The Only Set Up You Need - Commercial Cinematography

All right, hello everybody. Welcome back to the channel. Today, we're going to do something we haven't done in a good long time. To be honest, probably not long enough, but we're doing it anyway because I've got nothing else for you. We're going to look at somebody else's work, and that means quality, right? I've downloaded this specific project. I can't remember what for, but I found it on my computer and I thought, hey, I can do a video on this. Why? Because I got nothing else to do. If I was a busy cinematographer, I would be shooting, but I'm not. I'm talking to you. Woohoo! All right, but before we get there, if you want to learn how to not be a busy cinematographer, if you want to learn how to do all of these little tips and tricks that we're going to be talking about today, the best spot to do it and to support the channel to make sure that I can continue to take the piss out of other people's work on this very stage, the best spot to do it is Patreon. There's a back catalog of thousands of hours of podcasts, videos, breakdowns on stuff that I actually shot. So I know what I'm talking about, not just guessing like I'm going to be today. So if you are interested, the link is in the description below. I appreciate the support. It's the only way I can do these videos. So let us begin. Here we are in a rainy cafe.
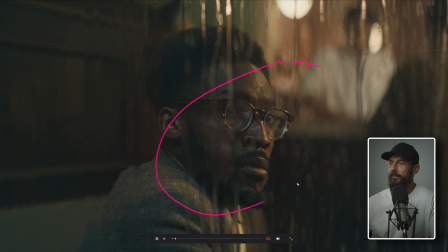[1:04]
Boom, we open on the rain, and this is me, right? Thinking about my future. Wait a second. If AI can do this, and I'm not that smart, maybe my job's gone.
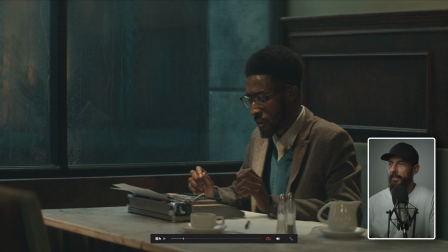[1:15]
I'm crying. I think to myself, hey, wait a second. Where did that giant light come? I'll tell you where that light came from. Above. I start typing away. First of all, let's just talk about this. Rain, I know I mention it every time we see rain in any kind of scenario, in any commercial or feature film.
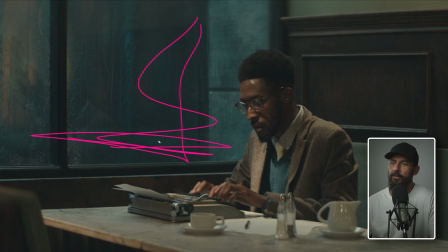[1:32]
Why would you do this, right? Why would you, okay, we're shooting in the corner of the room. This is the classic framework. And this is, we can almost have, this will be like a thesis against all of those people that say, Patrick, you only have one lighting setup. Surely you can't have a career out of one lighting setup, can you? I think you can, right?
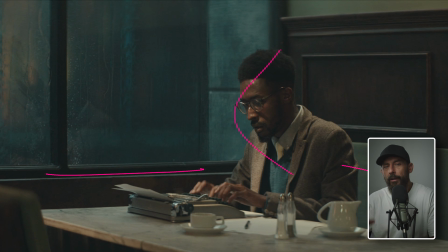[1:50]
We're in the corner of the room. We're lighting from the dark side. Already 90% of the work is done, right? And this is hard. Every time we look at other people's work, the advantage that we have is 10,000 decisions have been made before we get here.
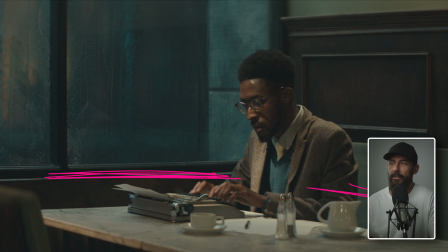[2:03]
So now what we're measuring is really the only things you can measure at this stage. It's like, oh, where are you going to bring the light from? Well, that depends on where you sit this person. Where's this person going to sit? That was the decision that was made for us. So we're just looking at that and going, how can we make it just a little bit better?
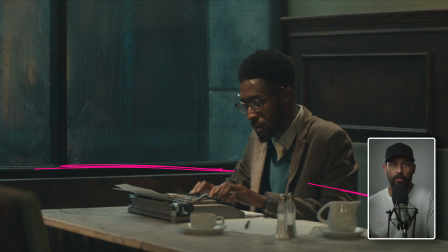[2:17]
Or what are they doing to try and add a little bit of depth? Because all the time, all you're trying to do is create depth. Why? You're looking at me through a two-dimensional medium, right? We need to make it three-dimensional so we can trick everyone out there into going, wow, you really are good at making pictures, except there's a pattern to it.
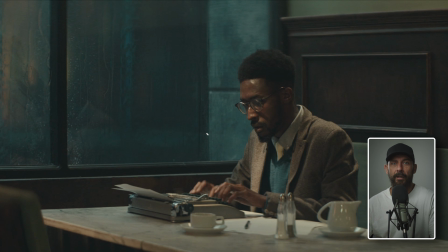[2:36]
Now, we don't tell people the pattern, not normal people, but dorks like you watching this, we're going to figure it out. And then we're going to use that pattern and that trick for the rest of our careers until somebody stops paying us. Okay? So we're in the corner of the room. We put the light on the dark side of the line, even if it's a top light. Why?
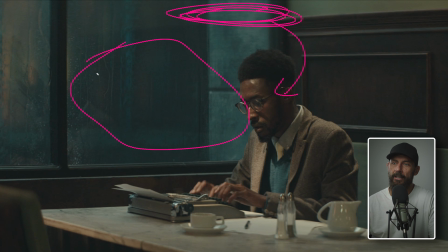[2:54]
Because we get shadow. Now let's go back to the rain, which is where this whole thing started. Why rain on the window? Because it's a free layer of depth. And if I can have free layers of depth, that's like a little sauce I can just throw in, a little salt and pepper. I can just be like, see? It's magic. Nobody would have thought of doing that.
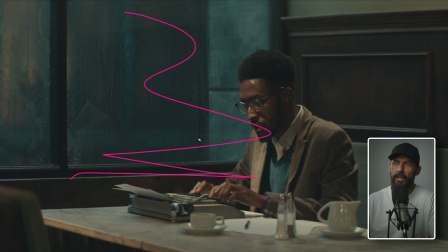[3:11]
No other cinematographer you would have got on the day would have gone, hey, let's add rain to the window and make it crazy. So add rain. Or if you're not going to add rain, add like grime and dust. Also, we don't have to, well, this is nighttime, so it doesn't really matter.
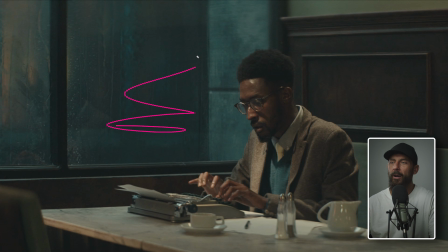[3:26]
But during the daytime, if you're actually on location, well, now we got to worry about what's out there and we got to block a whole road off if this isn't on a backlot like this.
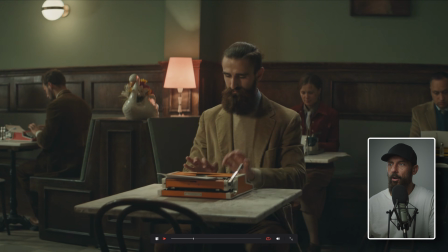[3:34]
It's trouble. So muck up the windows as much as you can. Dirt, grime. Ooh, now, we haven't done the same lighting scenario, have we?
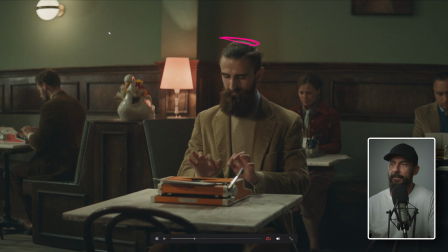[3:42]
Yes, we have. A little bit of a backlight, 3/4 front light. We're on the shadow side. Okay, that's how you make one part of it interesting. What else do you do? Well, you got to get this line right. And then what am I saying when I'm saying this line? The orientation of the dolly or the slider, whatever we're doing this little push in with, relative to the table.
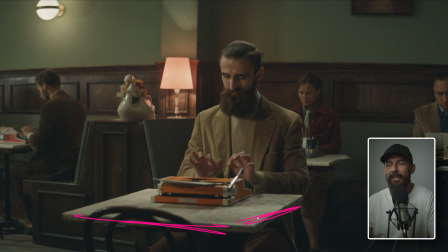[4:00]
What are we looking for when we line this up? Right, what are you trying to do? You're trying to give it a little bit of depth.